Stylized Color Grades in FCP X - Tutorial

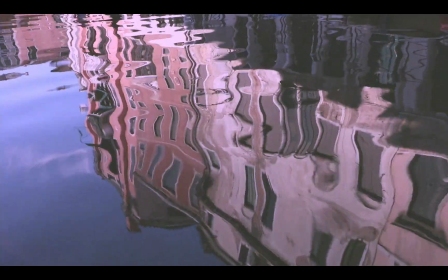3s
Thanks for checking out this Final Cut Pro tutorial. In this video,
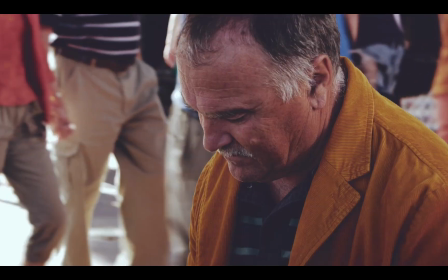8s
we're going to cover some color grading basics using the color board and also walk through how easy it is to match two shots with drastically different color.
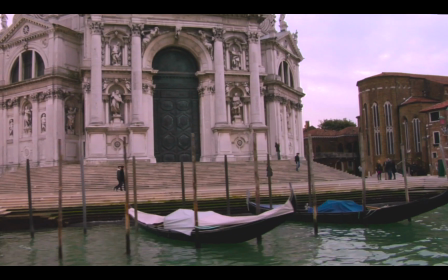17s
It's a fast and simple process in Final Cut Pro, so let's get started.
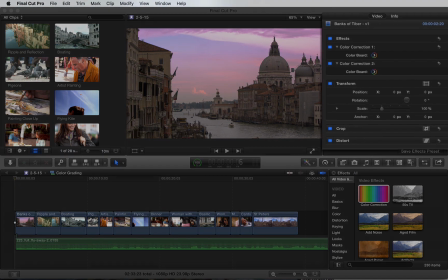30s
Before we begin, you'll want to make sure the Inspector and Effects browser are enabled.
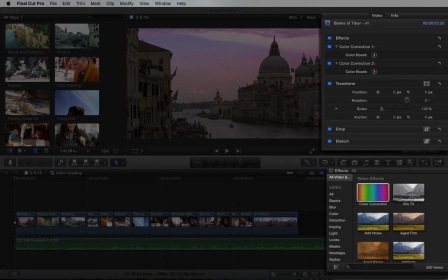35s
If you don't see them, you can enable them here.
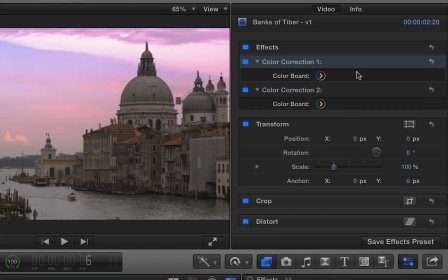38s
The effects browser is where you can find all the video and sound effects, while the inspector is where you'll fine tune or customize the effect that's applied.
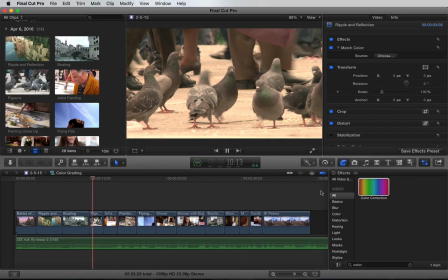48s
So I want to add a retro style grade to this sequence I have in the timeline.
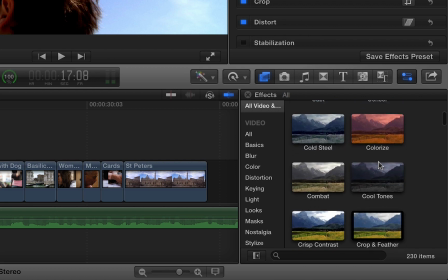53s
Final Cut offers many different color presets that can definitely speed up your workflow,
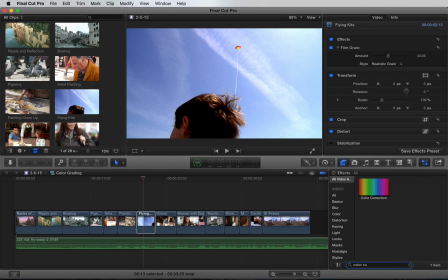58s
but for now let's just apply a simple color correction effect to one of the shots in the timeline.
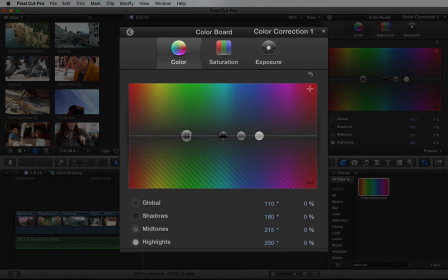64s
Using the color board interface, we can access color, saturation, and exposure independently.
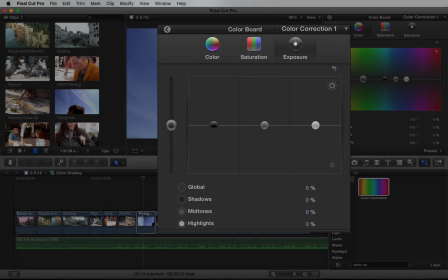71s
Let's begin with the exposure.
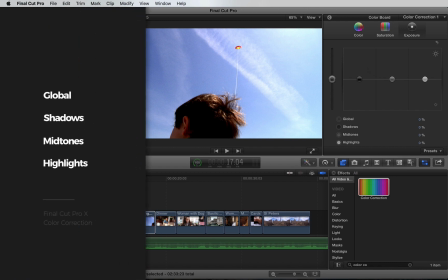73s
We can change global, shadows, mid-tones, and highlights using the controls here or the percentages here.
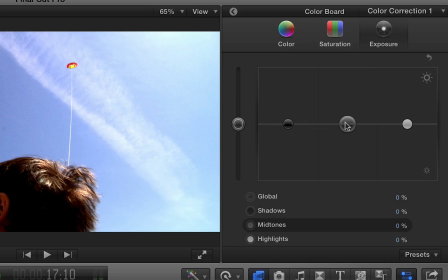81s
To achieve that retro look, I'm going to pull down the mid-tones,
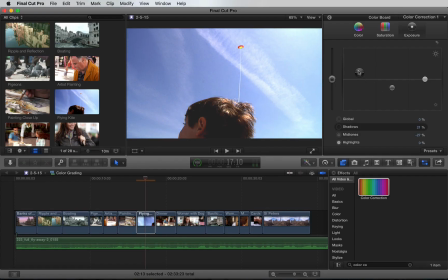86s
raise the shadows a bit, and lower the highlights.
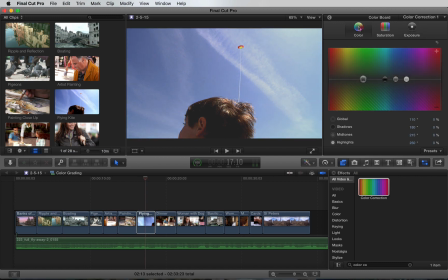92s
In the color section, it's a similar setup. I'll increase the blue in the shadows by selecting the shadow control, moving it toward the blue within the spectrum, and moving upward to increase. Alternatively, you can also decrease the amount of blue by moving it downward. Let's also warm up the highlights.
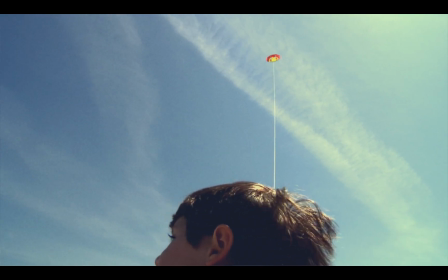113s
Okay, so our exposure and tone is there. Let's boost saturation.
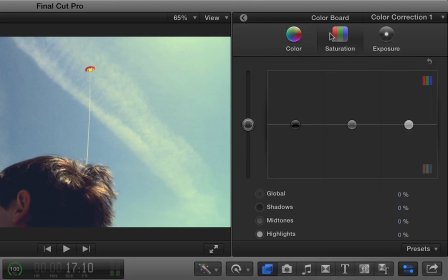118s
Under saturation, you have just as much control, but we'll keep things simple and just boost the global saturation here.
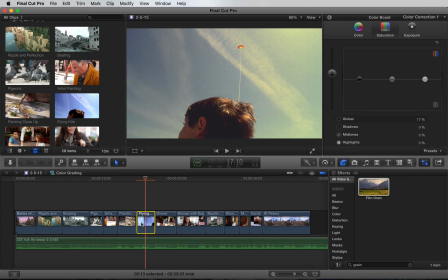125s
Let's add a Film Grain preset from the effects browser and change the style to Realistic Grain.
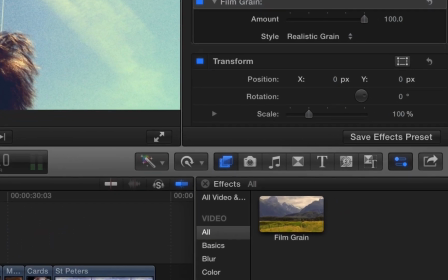132s
What's cool is you can take the custom grade and save it as an effect preset, then easily apply it to other shots.
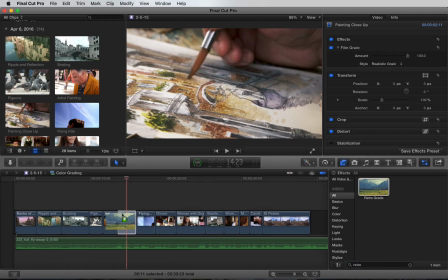139s
Let's call this Retro Grade. When applying the preset, you'll still have access to all the controls so you can fine-tune each shot. shot.
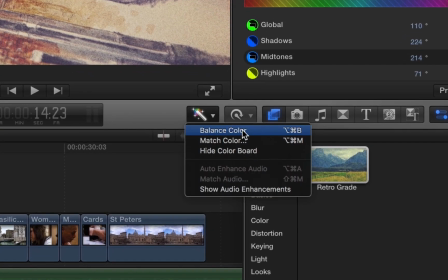148s
A really awesome feature in Final Cut Pro is match color. Let's look at two shots in the beginning of the sequence.
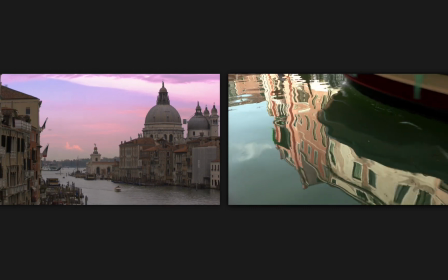155s
You'll notice that each shot has a different color cast. One looks more purple and the other looks more green.
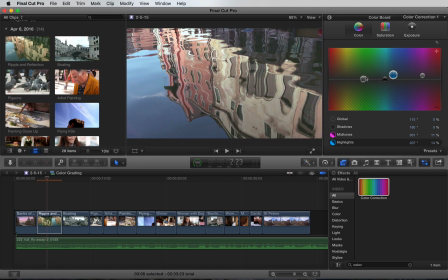163s
Fixing this manually is often times really time consuming and that's where match color is really useful.
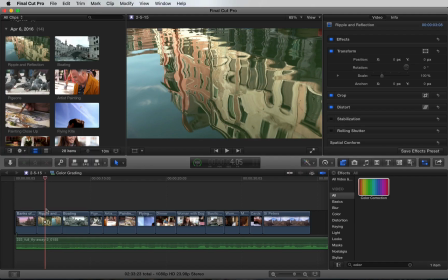169s
Let's say I wanted both shots to have this purple color cast. We can highlight the layer we want to change and under the enhancements menu select match
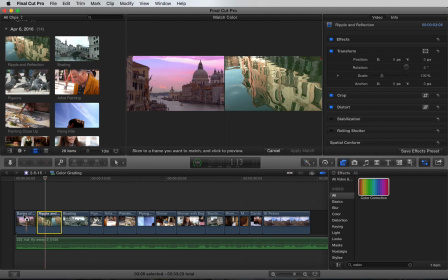178s
color next we'll scrub through the shot we want to match we'll click the layer
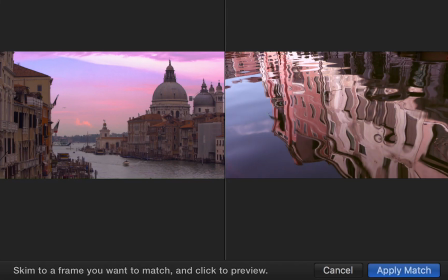183s
and Final Cut will show us a preview let's hit apply match and it's done
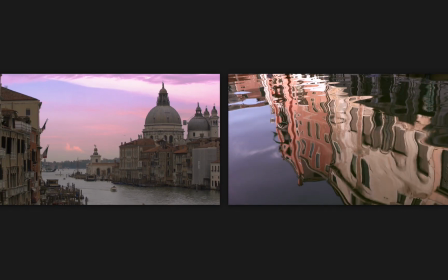188s
check out how well these shots match now so
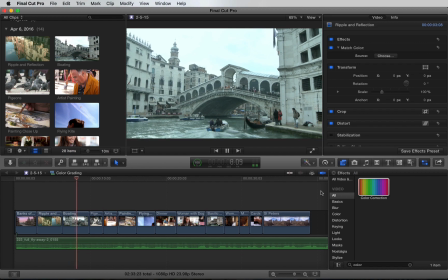194s
I'm gonna use the match color technique on this entire sequence here along with the retrograde preset we created earlier here.
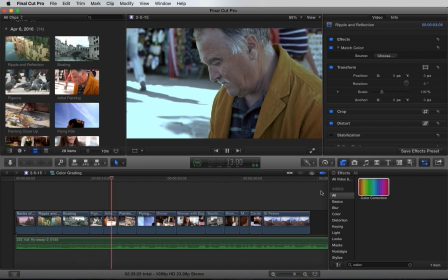201s
Let's take a look at the before and after.
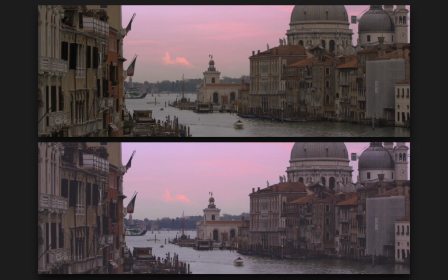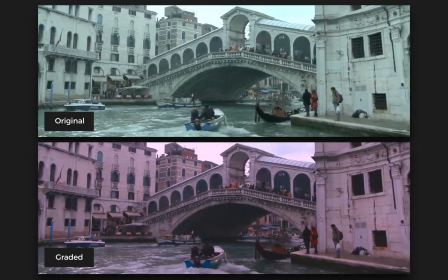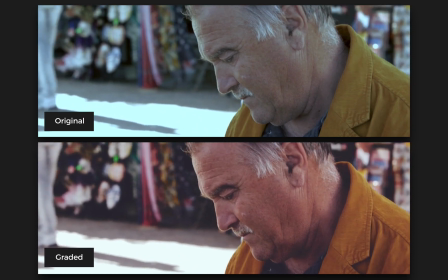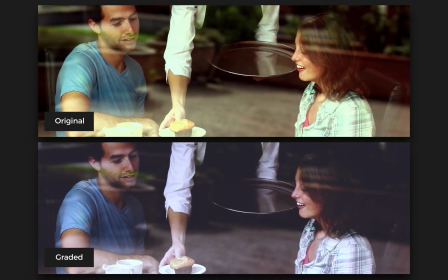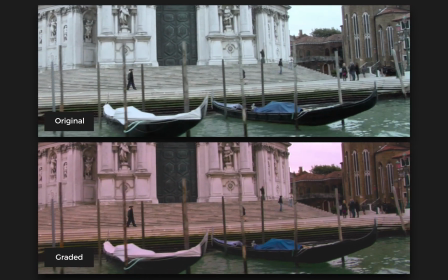228s
Notice how much more cohesive the color looks across the graded shots. Plus the retro film look really ties this sequence together.
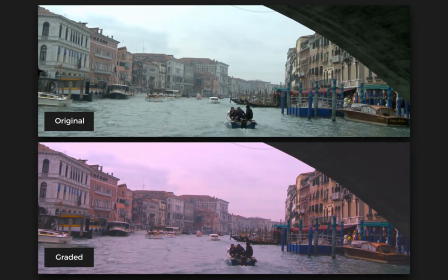237s
The options are pretty much unlimited when it comes to grading in Final Cut, and I hope this quick tutorial has provided some insight on how easy it is to get started.
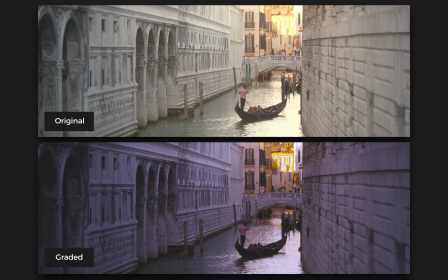246s
Happy grading and thanks for watching.